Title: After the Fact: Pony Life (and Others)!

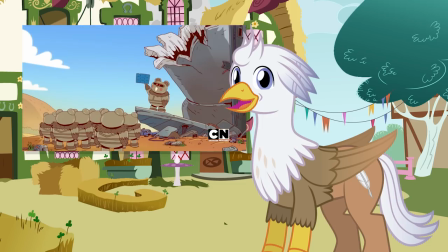744s
The burbles are the funniest part because they combine a serious situation with an absurdist response.
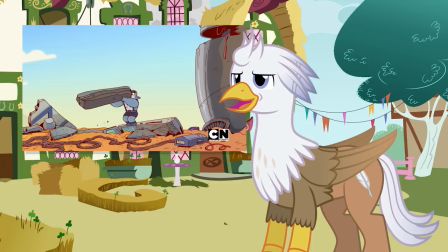750s
Need to build a castle? Well, that surely is a serious undertaking. Never mind, that was easy.
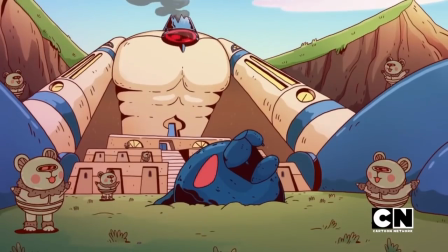758s
Oh, but it looks like it's been damaged. More building! Hooray!
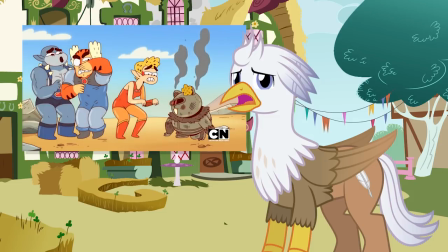763s
And saying the main villain's name means you get struck by lightning. Surely they're careful and afraid to utter even one syllable.
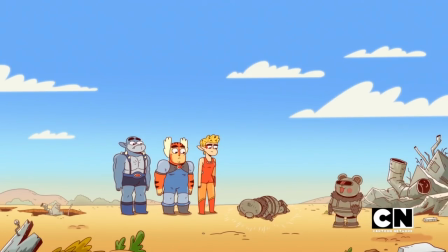771s
Oh hey, did someone say Mum-Ra?
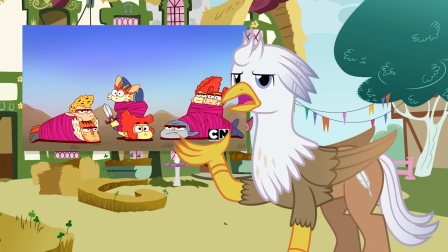775s
While Lion-Uh-Oh and the others try to force the joke by acting absurd, the burbles are hilarious because they seem oblivious to the consequences.
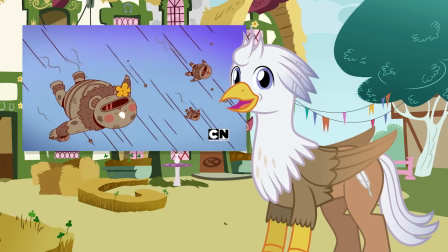783s
They don't try to be funny. It's more that their reactions are so opposite of what the situation demands, I can't help but laugh.
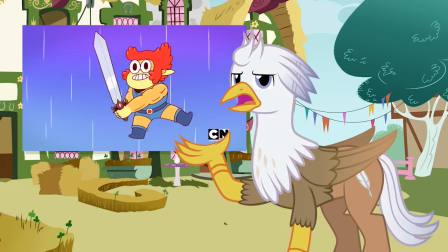789s
Now here's the strange thing. Lion-Uh-Oh is very much the same in terms of response.
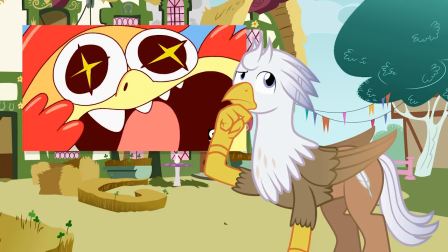794s
He laughs while getting shot at. He is wide-eyed at multiple perils rather than intimidated or cautious.
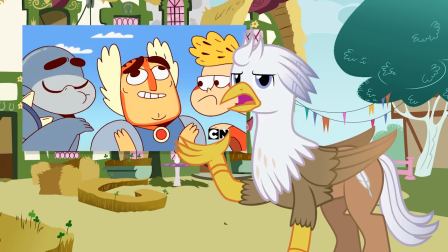800s
But here's where the design contrast I keep talking about comes back into play. I look at how Lion-Uh-Oh and the other Thundercats are animated and I expect this goofiness.
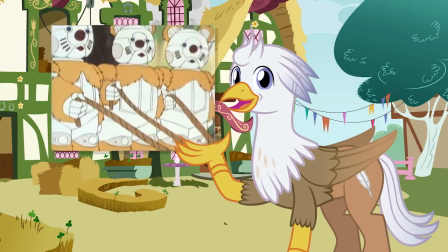808s
It's part of their design. The burbles are more true to their original counterparts and don't try to be stretchy or silly looking.
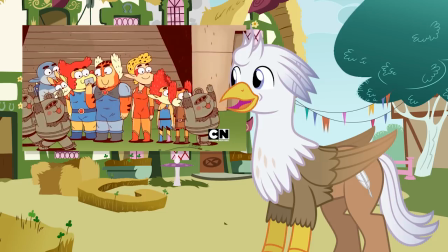815s
The humor is concentrated in their reactions, which creates a stronger impact.
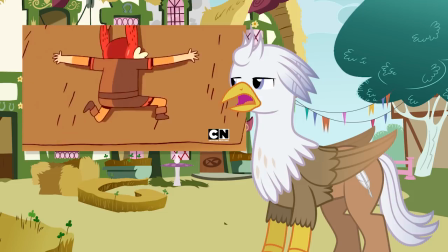820s
If I expect the Thundercats to act like goofballs, then I won't be shocked when they do so, and I think that's the style that people worry about with Pony Life.
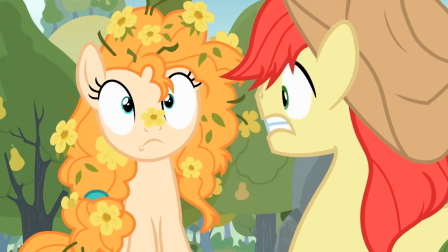827s
While My Little Pony could blend drama and comedy, it did tend to fall more towards humor.
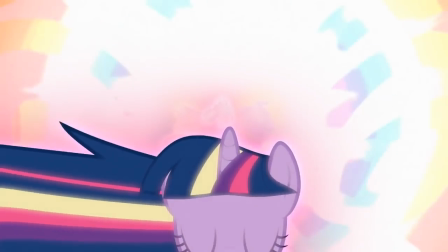832s
Even their solutions to problems featured lighthearted and innocent approaches.
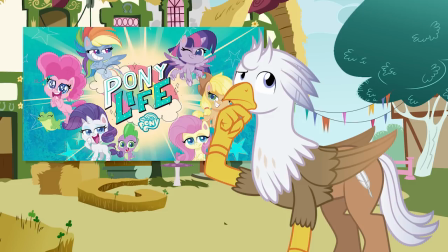836s
So right off the bat, I don't think Pony Life can fulfill the role of being an exhale from tension or a parody of classic moments.
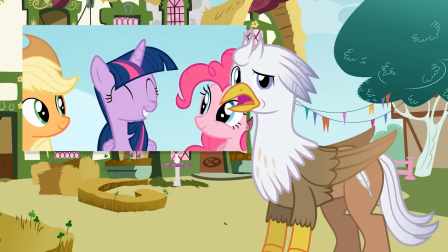843s
And given how much fun Friendship is Magic was, I have a hard time envisioning a way to contrast humor against seriousness.
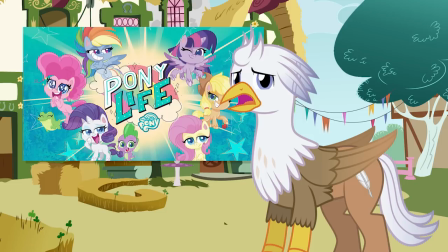849s
This doubt isn't helped by the show's first press release. The new My Little Pony Pony Life show looks at the funny side of friendship, so it's likely not going to feature adventures or any big character stories.
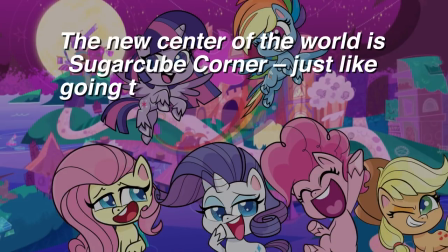860s
The new center of the world is Sugar Cube Corner. Just like going to a friend's house after school, this is our pony's home away from home.
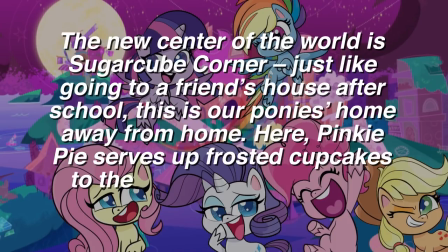867s
Here, Pinkie Pie serves up frosted cupcakes to the best customers in the world, her friends.
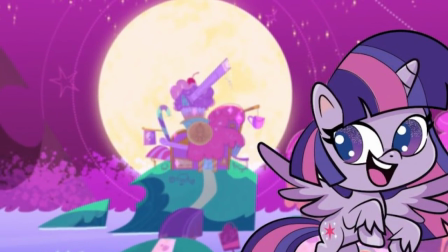872s
And Sugar Cube Corner is suddenly located on an island, so those cupcakes better be frickin' ambrosia.
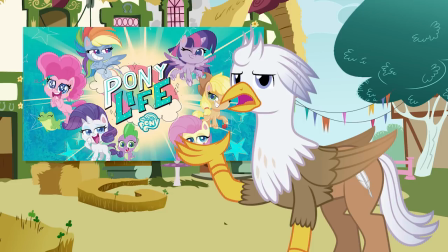878s
But from this blurb, I get the sense that this will not be a far-traveling series. We won't see as much of Equestria.
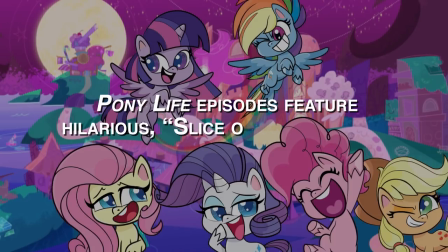884s
Pony Life episodes feature hilarious slice-of-life stories that modern kids can relate to.
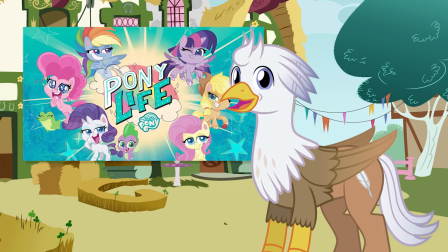888s
I celebrated Friendship is Magic because it featured a lot of stories to which almost anyone could relate. Are we saying that this won't be interesting to children's parents? This series is loaded with magic,
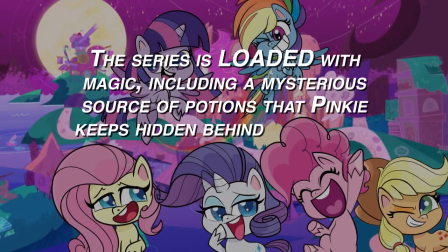898s
including a mysterious source of potions that Pinkie keeps hidden behind the bakery counter and breaks out when the need arises.
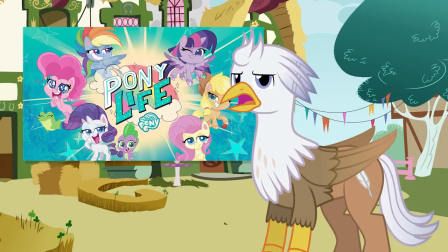905s
Okay, now that's something new. If I hadn't hammered the point home enough, I'll be blunt. Given what little information we have right now, it's far too easy to define this series by what it's not rather than what it could be.
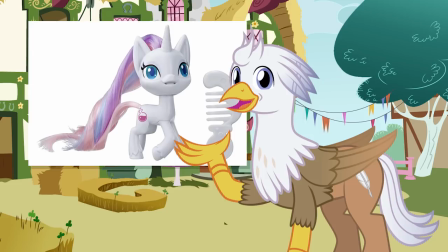917s
That bit about Pinkie Pie and potions, along with the teaser images of a new pony named Nova Potion, is the only aspect that's unique.
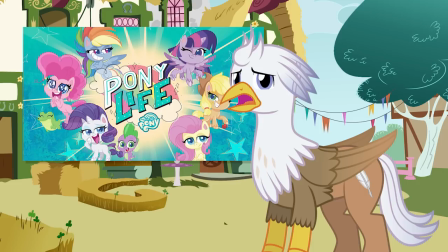924s
Yet the biggest trepidation I feel towards this isn't that it's going to be a silly take on a show I enjoyed. Rather, I wonder if it's going to be a directed kind of silly.
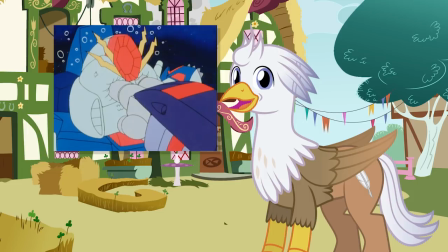933s
Because looking at all those other shows that tried something like this, I noticed there was a method to the madness.
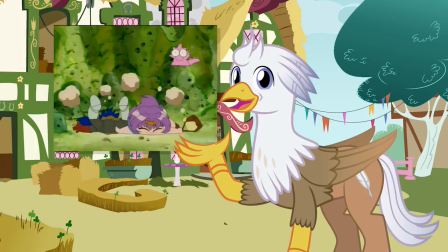939s
A crafting of humor and conflicting it against a situation to accomplish different goals.
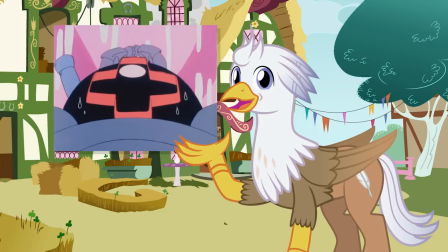944s
Maybe its goal was to ease everyone's tension. Maybe invoke nostalgia while at the same time inviting laughter.
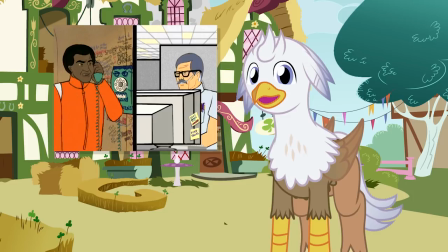949s
Maybe it was to make transformative humor to show something new. What seems to push as many people away is being silly for silly's sake.
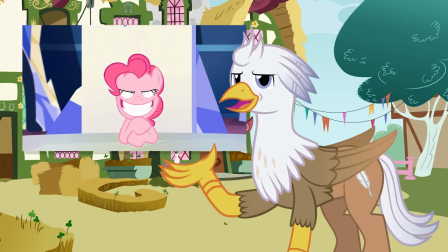957s
A flaw to which Friendship is Magic was not immune, though it could bounce back readily. Just because Pony Life carries a sillier look doesn't guarantee an undesirable outcome.
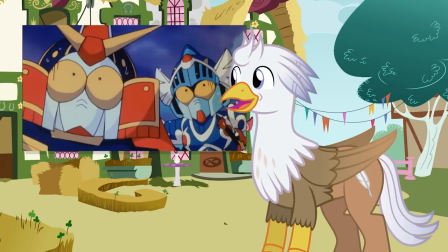966s
I wouldn't have expected anything great from the other shows I listed if simply going by the visuals.
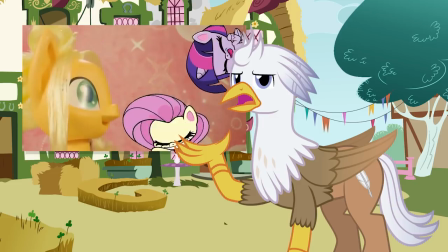971s
If anything, they were often more endearing because they were unassuming. Even the animation remains to be witnessed, because I don't place a lot of stock in a commercial's animation.
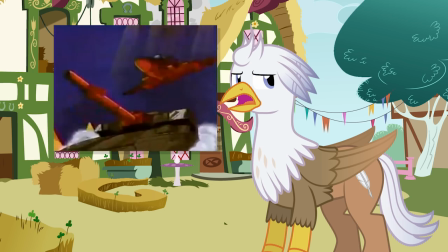979s
Animation for a commercial can either be insultingly low budget, or, as was often the case in my childhood, deceptively high quality compared to the actual show.